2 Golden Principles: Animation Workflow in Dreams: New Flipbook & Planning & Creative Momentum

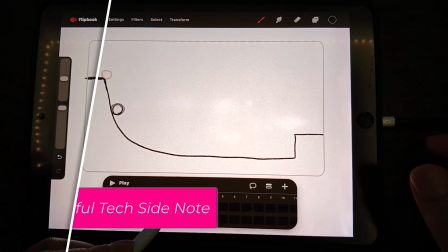notice how the first flipbook frame shows
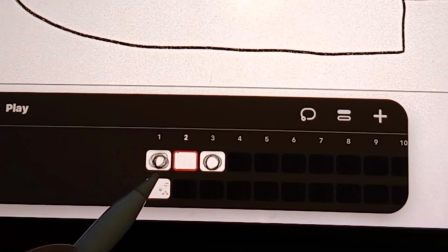you just that ball the circle the second one doesn't it just feels like where's the ball
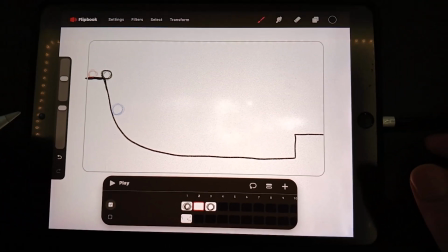the third one does my suspicion is that I might have accidentally just touched the tablet anywhere and procreate dreams is very sensitive which is nice and to know if that's
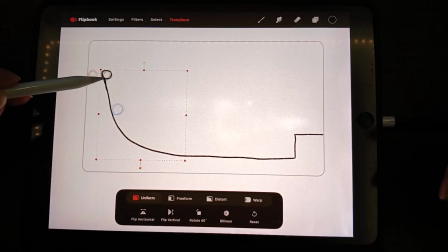the case once I click on transform look at that it's giving me beyond the selection of that ball there
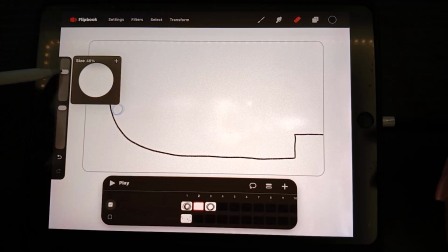so if I go and click the eraser and pick something large transform
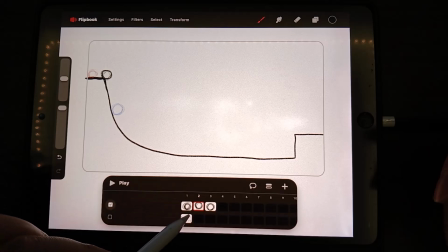there you go and now the result voila so that is something that could be confusing to you and it could be an indication for you to know that hey you kind of have more pixels than what you need on that frame
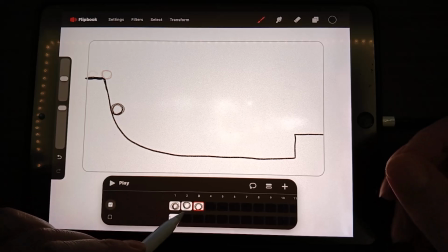okay frame four three here and then four would be right there
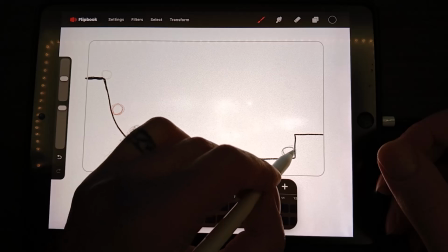I'm not even bracing my hand it's all just my hand is in the air and drawing
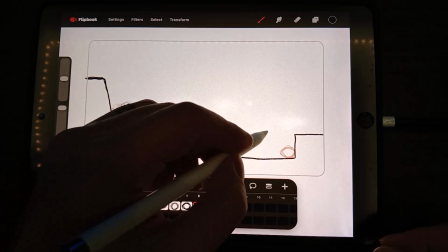movement five would be here I can even make it to kind of bounce if I want to but let's stick to the plan of focusing on the movement
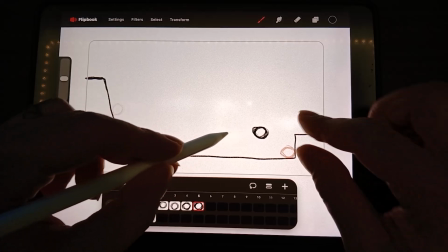kind of a a bump
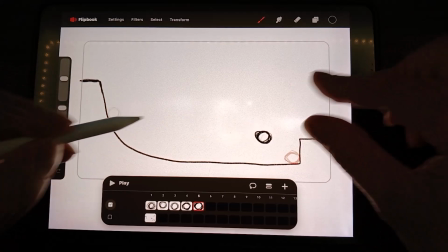like that might be very confusing so I wouldn't mind just
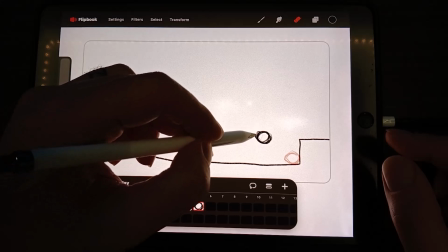making it less confusing you
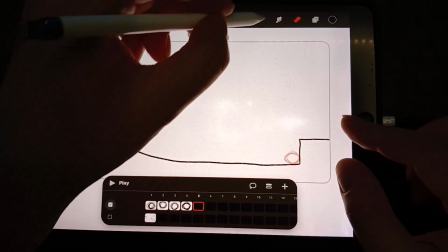know what here I'll just
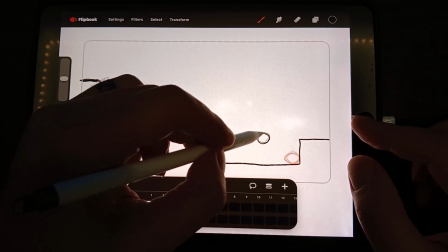just because that deformation is very confusing and it really kills the readability of the
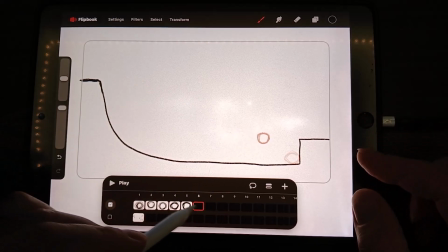ball and lastly I have this
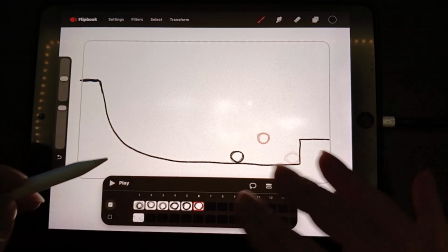frame and of course because I want to create that recoil or the
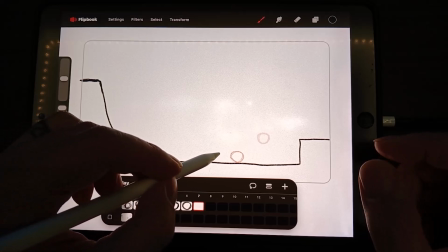rebound then i'll just make it to roll just for a little bit
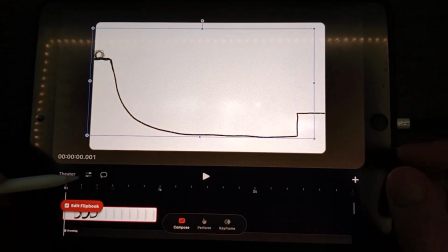okay so if i go here to the flipbook and click on the settings and then click on the
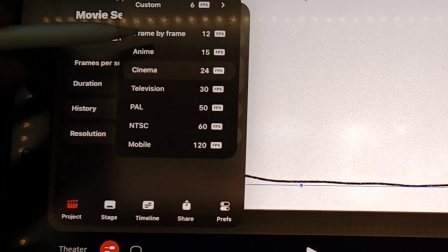project and then here is the frame per second i'm gonna play it 12 frames per second instead of
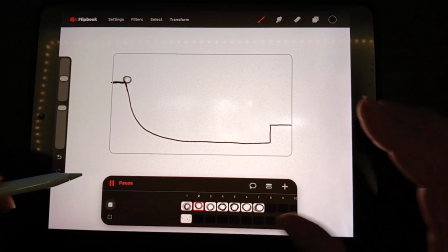uh 24 just so i would be able to kind of sense what's the movement going to be here
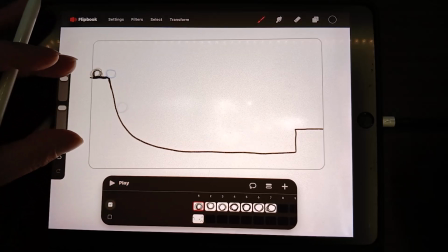okay let's start by adding and notice how i'm not even zooming in it would it would make my drawing better but i want to force myself to just focus on the movement if you want to polish it you can polish
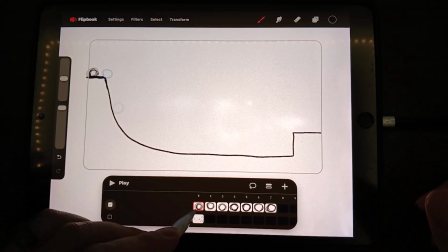it later okay so I'm on that first frame and then plus and then here is that frame and